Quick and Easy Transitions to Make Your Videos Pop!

All right, welcome back to today's video. It's been about 3 months since I've posted my last YouTube video. It's been for good reason because we've got a ton of new things on the way. If you are, of course, new here, my name is Brock Wonder. I am a street and lifestyle photographer based in Toronto and now also building a lot of content around social media strategy with Wonder Studios. And why we decided to make this video today is because probably the most important part of any content creator's journey on social media is learning how to keep engagement and attention throughout your content.
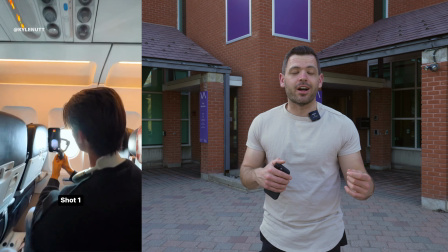And that really comes from learning what works best in your content editing to really keep pacing and move things along.
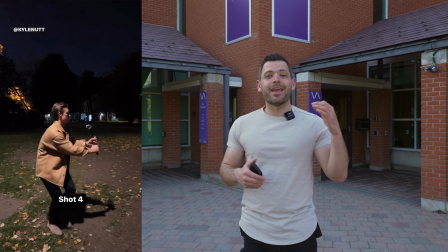And transitions are a massive part of that.
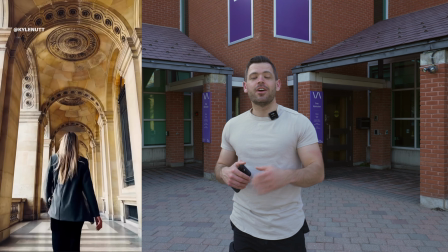So before we can jump into actually showing you the behind the scenes on how to make transitions, we first need to talk about why you should use transitions for your videos.
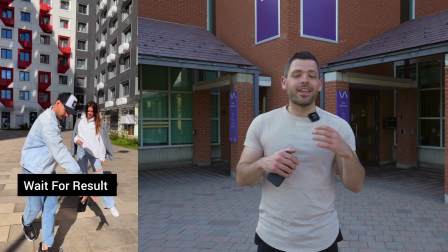Transitions are the secret spice to making your videos that much more engaging.
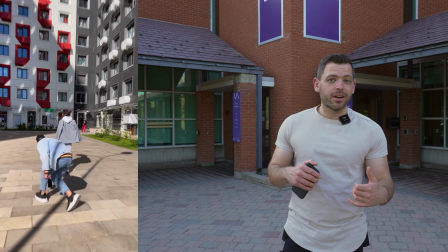They'll keep your viewers locked on your content for longer by including tactics like framing hacks,
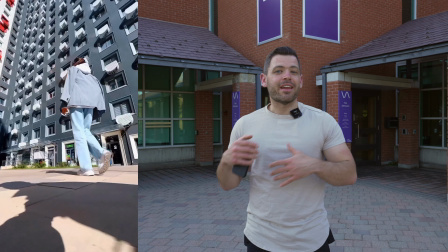match cuts to make travel videos, or color and fading transitions to really up the level of our storytelling.
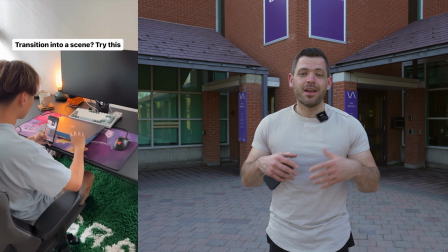Transitions help people remember your videos. Maybe you've done something that they haven't seen before,
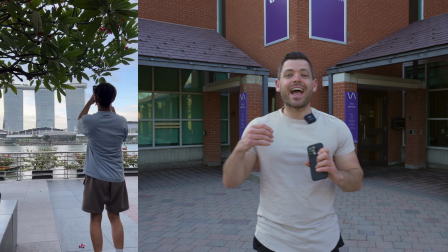or you've done a transition so unique that they have to save it and rewatch it for later because it was just that good. All in all,
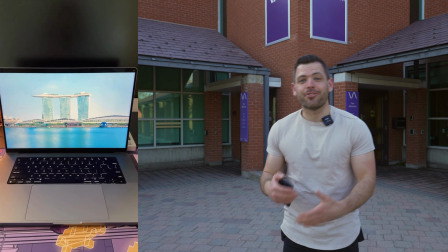transitions are a way to impress your audience with your creativity. All right, and so on that note, we're gonna jump into today's video. We are in lovely Unionville, Markham. It's a nice spot in town. It's a little more quiet, allows us the freedom to run around. We're gonna be talking about the most important transition that any content creator should learn. Head on over to our first location and show you the behind the scenes. All right, we're at our new location and we're gonna shoot the simplest transition for your travel videos. And it's called match framing. This is where you use similar framing elements in order to move from one location to the other.
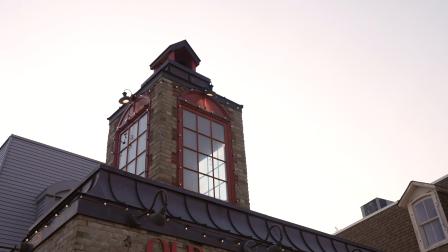And we have the old fire hall behind me. We're gonna use that location in tandem with another one to essentially create a swinging
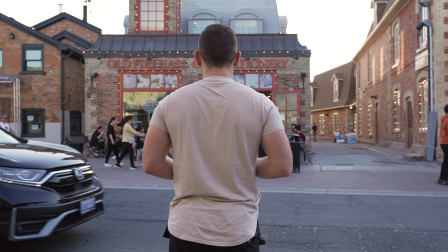motion through the frame in order to literally transport across different destinations.
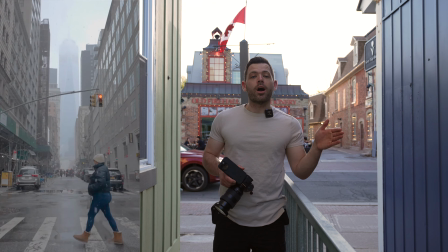And you could use match framing in a few different ways. For example, you could have someone walking across your frame, matching different destinations to each of their steps,
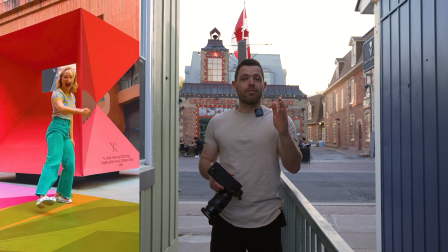or center framing your subject, walking forward and changing the destination around them.
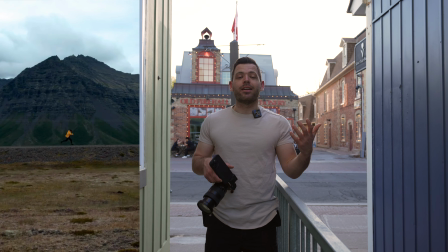As long as your motion lines up, then you can at least guess the amount of distance that you need to have between you and your subject very roughly.
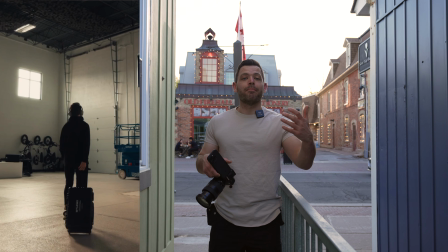Because in the editing room, you can then scale the size of your clip to match the distance of one of your reference clips in order to make it all look similar. Very simple to do once you get the hang of it, because now we're gonna go ahead around Unionville and take advantage of using our next transition, which is speed ramp.
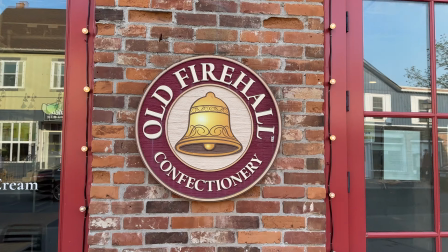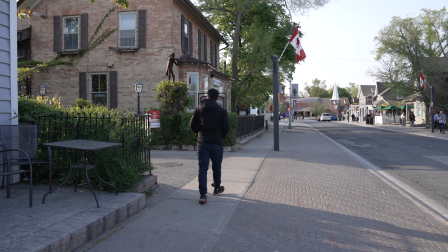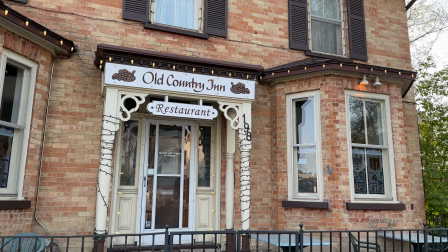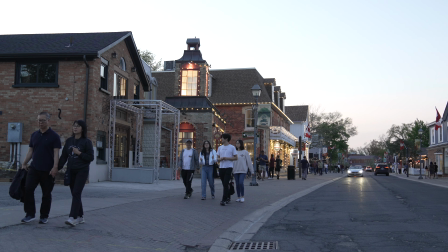All right, so you got to see a little bit of Unionville with that B-roll. The most important thing that any content creator can learn is speed ramping.
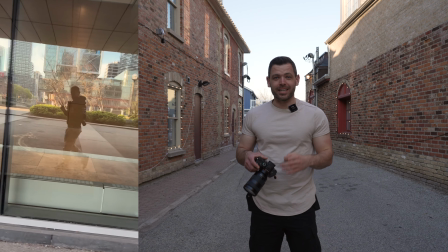The reason why is because it helps blend different clips together in order to transition between different scenes. What you do when you're speed ramping is taking the beginning and the end of different clips and ramping them into each other by either 2xing, 4xing, or 8xing the speed at times to smoothly blend the storyline throughout and create more interesting visual elements. But I will say speed ramping probably deserves its own video of its own. So if that is something that you want to see, drop a comment down below. So with that, we're gonna hop on in to our third reel transition, which is a little bit more common for Instagram Reels. Match cuts is the most common transition that you're gonna see on social media, especially in the fashion niche.
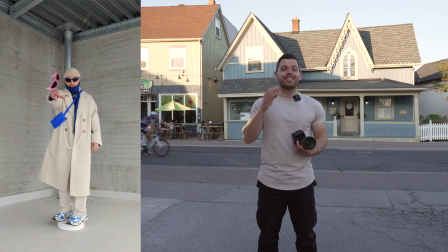The way that it works is by lining up your compositions and then having a similar action or subject get cut into frame. For example, you can either do this by jumping, sitting, or walking,
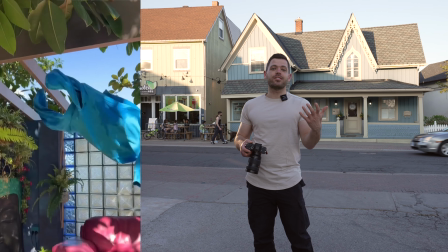and then matching the movement of your subject by changing everything else around it.
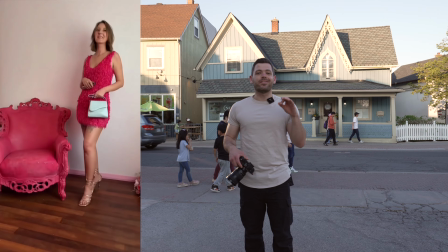And this will take us to transition 4, which is something that most YouTubers don't really want you to know about. My favorite video transition is called an exposure transition.